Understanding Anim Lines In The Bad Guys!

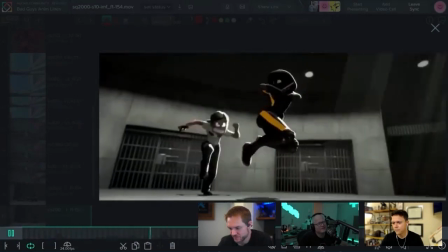[8:16]
Oh, yeah.
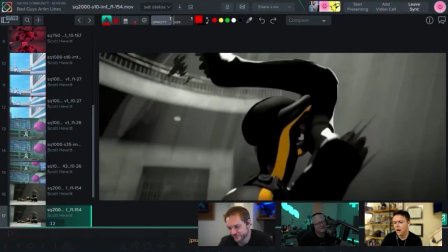[8:22]
Cool. So basically what I'm doing is I am drawing and doing the bleeds that you're talking about,
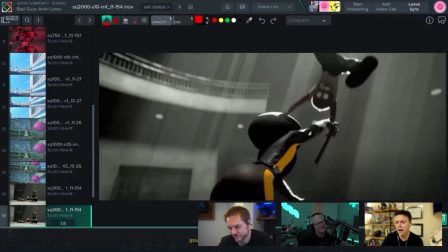[8:28]
the smears, wherever i feel like it's strobing a lot of it is smears the way you would think
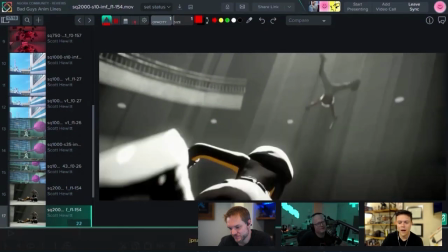[8:33]
smears are like even this the foot you know you have this great white shape and then it just disappears in one frame so then i just add a few smears so it eases
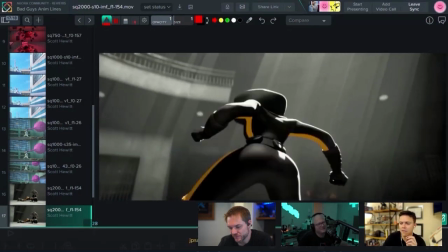[8:44]
your eye so it doesn't pop and then even her arm when she starts moving
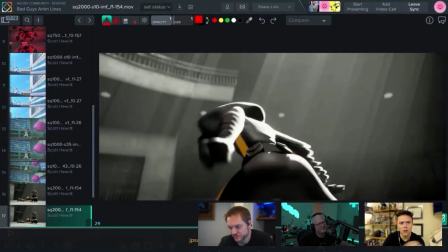[8:48]
there i just smear the whole body these aren't the final final compositing by the way i just realized like an hour ago but they
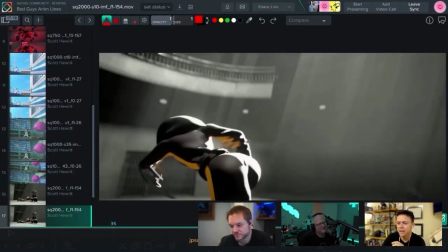[8:59]
are the drawings uh then they clean them up which is really nice but basically you can see here how i'm smearing the colors to help the eye
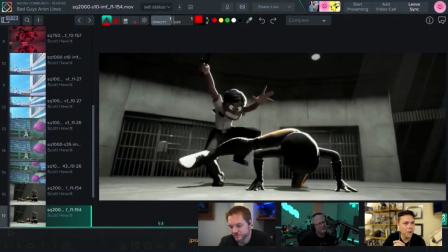[9:08]
um and then on the spin like here where that leg disappeared i just do one streak there uh just to kind of help me involved in that what what goes through your head when designing that shape how do you choose that shape to put in there it was a lot of trial
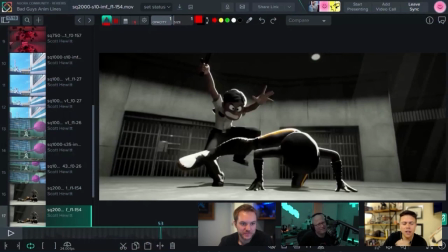[9:24]
and error at the beginning to be honest when i started it i just did lines and then i realized some shots need way more than lines this is this is not just going to do the trick if i just do lines and basically i uh you know we have our own software called primo and we can draw to do
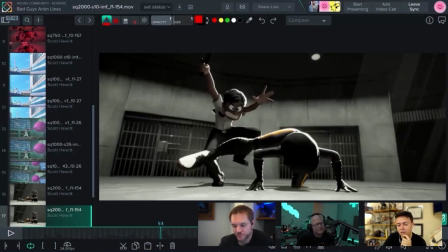[9:42]
notes and uh jeff butzberg he's an amazing artist and technical guru here at the studio and i remember he came to my off i went to his off and he's like how do we do multi-lens because we've done it in traditional form we do like multiple rigs uh
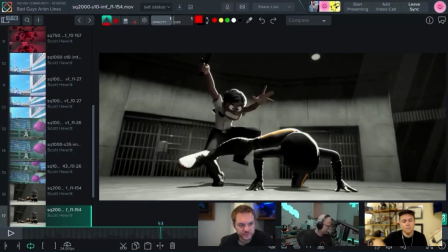[9:59]
in the same shot some rigs have like multiple legs that we can bring out like boss baby so we've done it in the past in the cg way but people call it smart i call it lazy where my answer was can we just draw them and he's
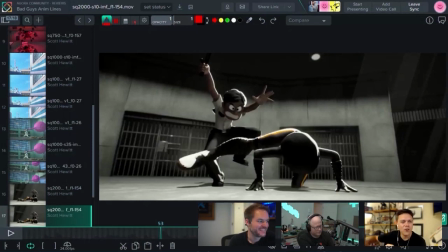[10:13]
like let me see if we can do that and he just went on a whiteboard and started doing this beautiful mind thing where we just started writing code and figuring out like how we can draw it. And I was just like, I'll just leave you two, but that'll be great if we can draw it. And basically we used the tool of drawing tool in Primo so I can load any shot in lighting and then draw on top of it.
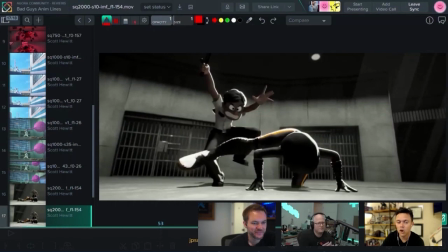[10:32]
So basically to answer your question, I'm drawing in the animation software while looking at the lighting.
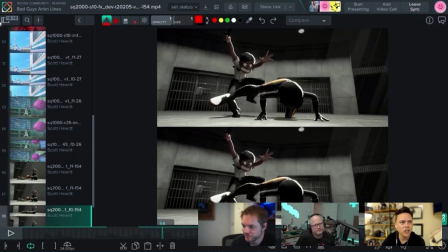[10:43]
And look at the top you can see the leg has that white sharp foot the black is completely going across the character and then it completely disappears in the next frame um the main thing that we did not want to get rid of is the arcs obviously if you get rid of all
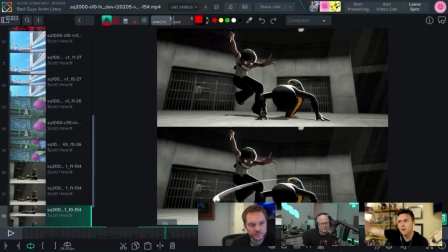[10:58]
the in-betweens you're going to remove all the arcs and in between so you're going to miss the the the lines of actions and the r set that
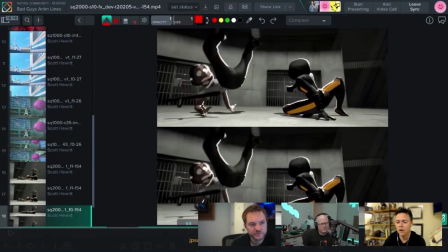[11:06]
emotion creates so that's what i need to draw back in to make sure that you can feel the swing of the leg.
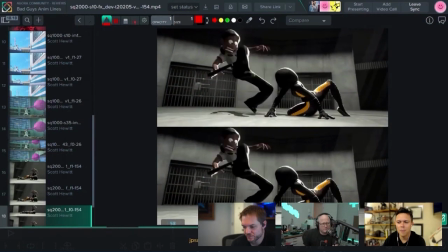[11:14]
But even the baton, like you can see the baton, it stroves. Like if you see the top, it's just random orientations of the baton.
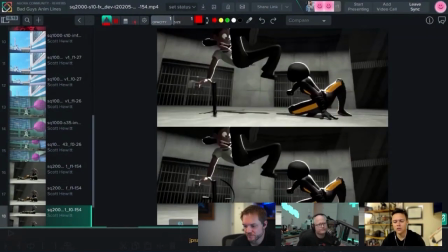[11:23]
But what I need to do is add some spinning feel structure to it. So when you play it, you can feel it kind of spinning around a little bit.
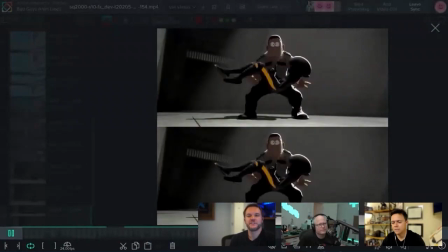[11:31]
Bottom. Same as the spinning here.
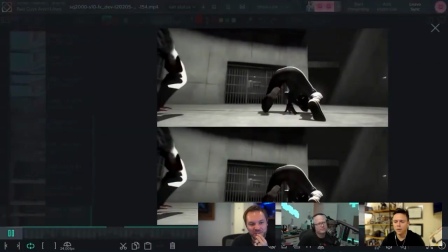[11:35]
The top, you can see, if you look at the top image, which you can see how it strobes, the black and yellow and white completely strobe on the top.
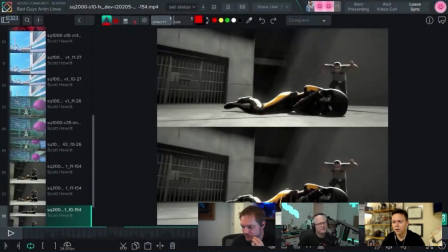[11:43]
You know, there's a lot of colors changing back and forth between yellow on top, then all black, then yellow again, then yellow at the bottom, but that's really the yellow from the other side.
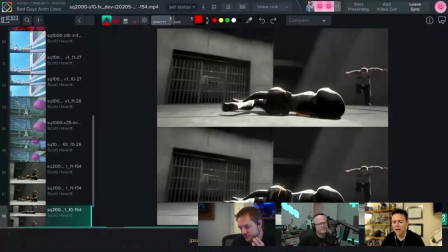[11:52]
I mean, it's very strobe. So then on the bottom, I just add these lines to give the indication of rotation and spin.
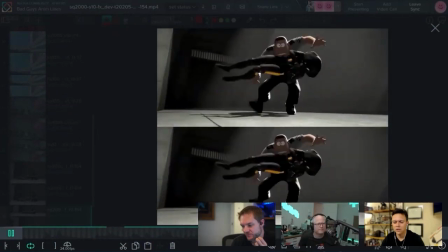[11:58]
So when you play it, it's just easier for the eye. Same thing here.